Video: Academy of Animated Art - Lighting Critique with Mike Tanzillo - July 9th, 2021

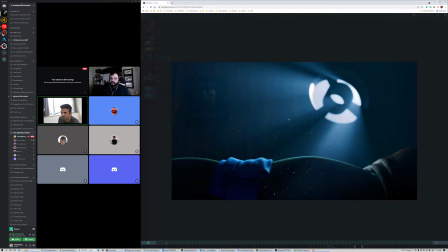[4:15]
So first thing I'm looking at is the couch. I'm not seeing any movement on any stuff bouncing around. I think that looks great. I think the character looks good. I'm just, you know what? I'm gonna try something real quick.
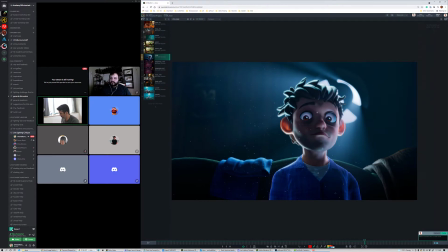[4:31]
I'm just going to the hotkeys to make a screen. Oh, that's not it.
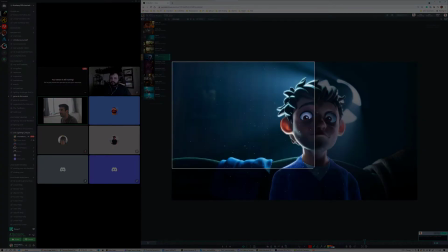[4:36]
Hotkey to make a screen grab. There we go. And let me just screen grab this. And I'm wondering if
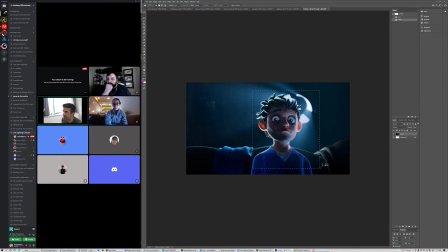[4:48]
just looking at the character, and I just want to take him and I just want like up the midtones a little bit on him and possibly warm him up a touch.
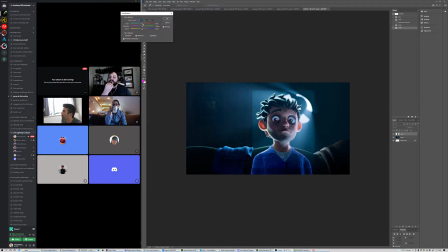that light tapping in the background is in my head all the time these days. Here we go.
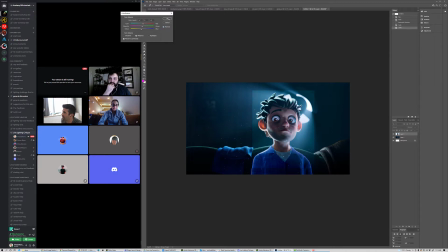[5:18]
I'm just looking at the skin. I know this is kind of doing some weird stuff to his eyes, but I think that we can. I think everything is looking really good across the board. I just maybe want to.
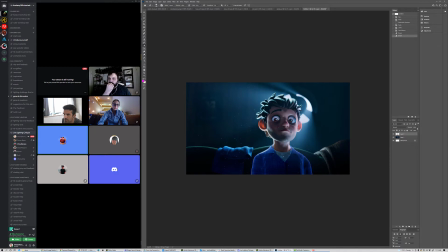[5:35]
Yeah. Okay, you finished it for me. Good, done and done. So yeah, it's just a matter of brightening up those midtones a touch, and then just adding a bit of warmth in there, and I think it's good. Yeah. Yeah. Okay, great. Yeah. Anybody else have any thoughts on this one? Ruby, you were in an attic today or somewhere.
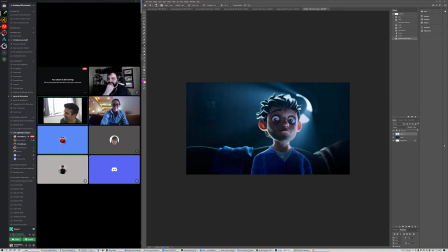[5:54]
You're in like a spaceship or? Yeah, it's the only room that doesn't have like pictures all over. It's cool. It's a neat space. Yeah, I've been sitting with family, so I had to fireplace. Oh, good. Well, that is. I usually when I'm with family, it's like I just hide out in a closet or something.
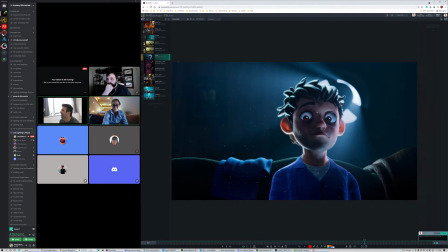[6:12]
So that's good. That's good. All right. Ubed.
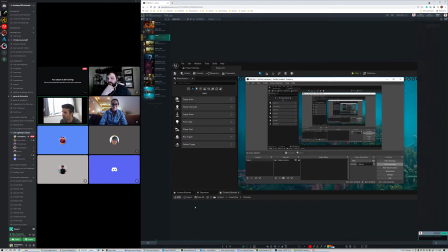[6:17]
So let's see. I have your video up here. This is super cool. So let's see.
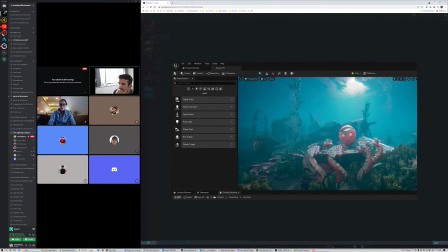[6:23]
So this is the real-time setup of this with the fish moving and everything kind of swimming around. The distortion on it. Once you realize this stuff is real time, you're like, whoa, that's super cool.
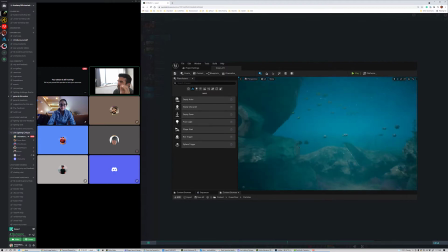[6:40]
Yeah, so I dread the idea of the audience being able to turn the camera around and look the other way. That scares the bejesus out of me. And so this is cool. So, and it's nice too.
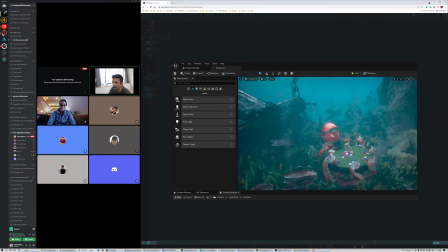[6:54]
Do you get the way that the atmosphere is working too? Like as we get closer to stuff, the dark values kind of get closer.
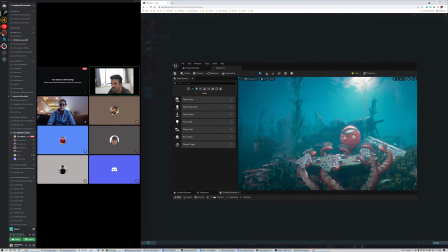[7:02]
You know what I'm saying? Like the darks get darker as they get closer, which is nice. Which I didn't necessarily expect out of this, but I think that's what looking really well.
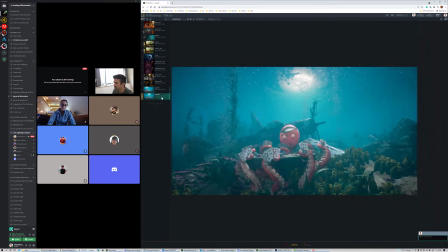[7:09]
In terms of the still images that you're generating from this, I still think that I like the brightness up here. I'm not like convinced that this looks right. I think that feels a little off to me.
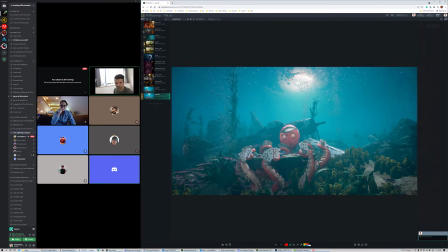[7:22]
But I also want to channel some of these light rays a little bit more centrally, so they're not like, because right now there's a haze that is kind of over everything, which is good because that's what underwater does.
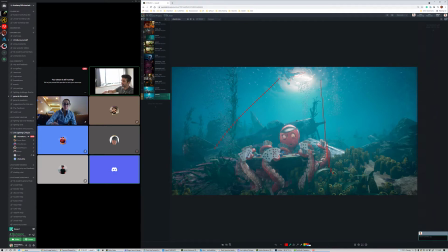[7:39]
But there's also at times these like beautiful God rays that can come down that are a little bit more like you can define their shape a little bit stronger. So I think that what I would do is I would take this overall haze, tone it down a little bit, and then see if we can't do a secondary element, which is just more focused, like God rays coming through here.
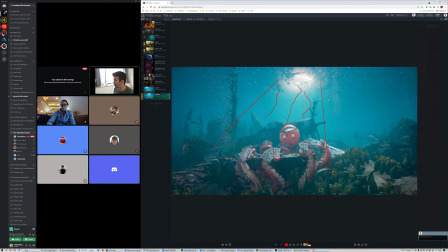[7:59]
And then pulling back that haze will actually allow those darker elements to happen earlier, or like when they're a little further away from camera.
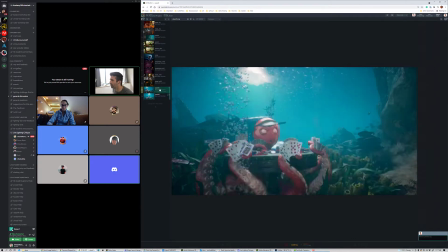[8:06]
And then the other thing, let me go back to the video.